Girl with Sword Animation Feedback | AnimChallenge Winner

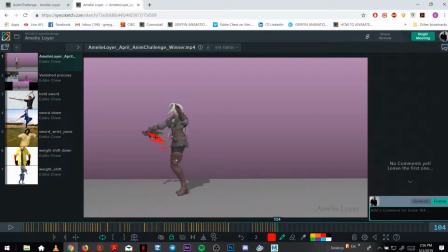2032s
kind of lagging behind. Again, to show weight. And then when you throw it, you can add a bit of rotation.
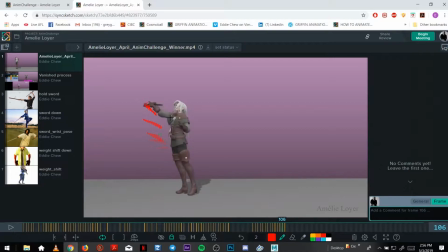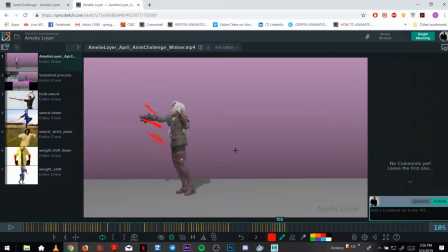2062s
Yeah, you kind of want the sword just for appeal as well to flip. So drag here, overlap.
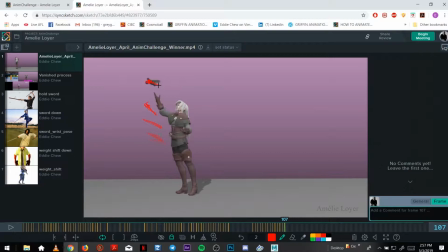2079s
She would flip the handle first, but it will begin flipping up this way to rotate. Or maybe that's out of frame, and then it can kind of flipping up.
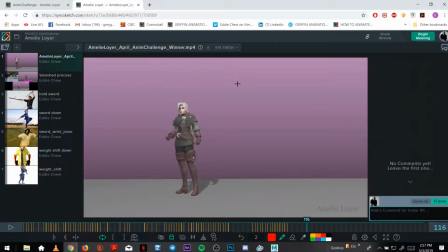2099s
So in the air, it would be rotating and flipping, you'd think. So because right now the handle ends up over here instead. So
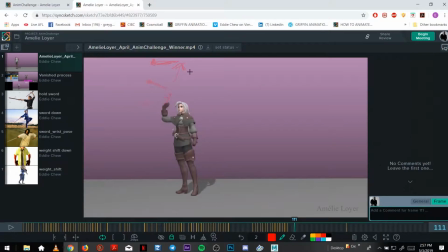2120s
you would picture the sword flipping anti-clockwise, kind of flipping around, and the handle now is on this side, which,
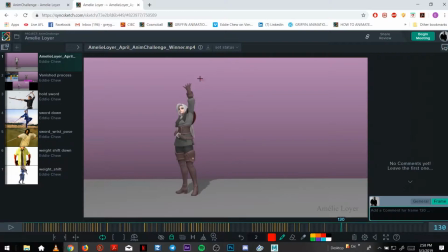2139s
if that makes sense, which blends into what you have.
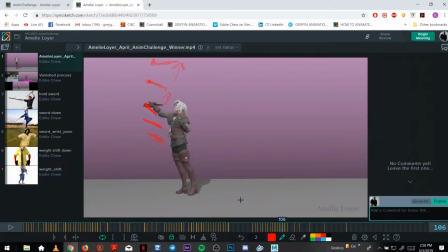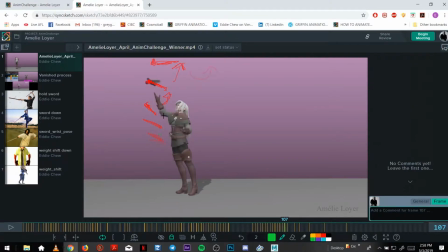2171s
To make the sword feel heavier, rather than just throwing the sword and her shoulders stop here, I feel like it would be heavy, pretty heavy, so she would have to,
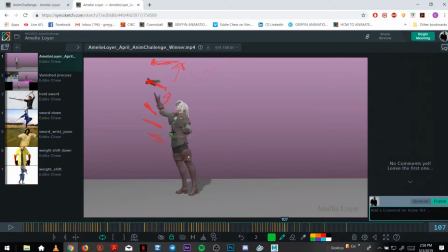2192s
rather than the cog moving here, she can kind of move up a bit. Let me get closer.
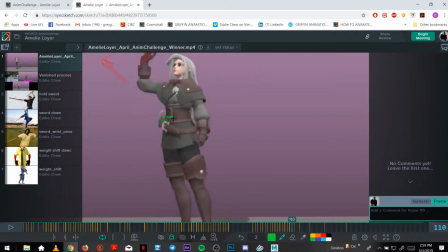2205s
So her core would push up and then kind of start coming down, which, let's see, which settles into your stance, because right now your stance also locks right here.
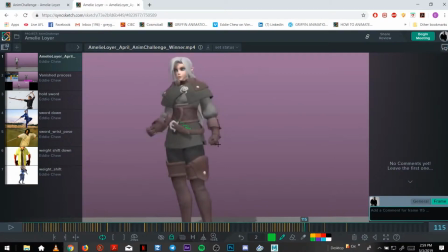2224s
You can add a bit of weight drift, bit of settle. I'm just showing the spacing by the way. She wouldn't move this far screen right, but
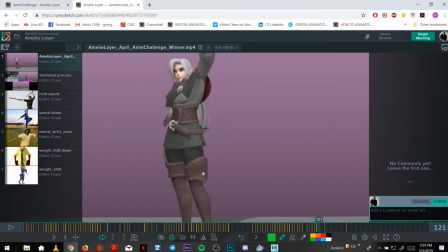2243s
just trying to show some spacing for settling.
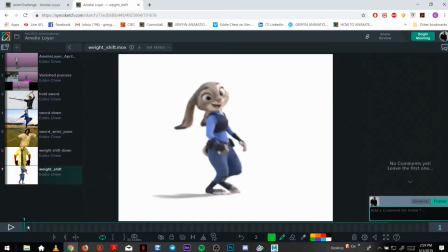2257s
Which can be seen, here's a exaggerated example.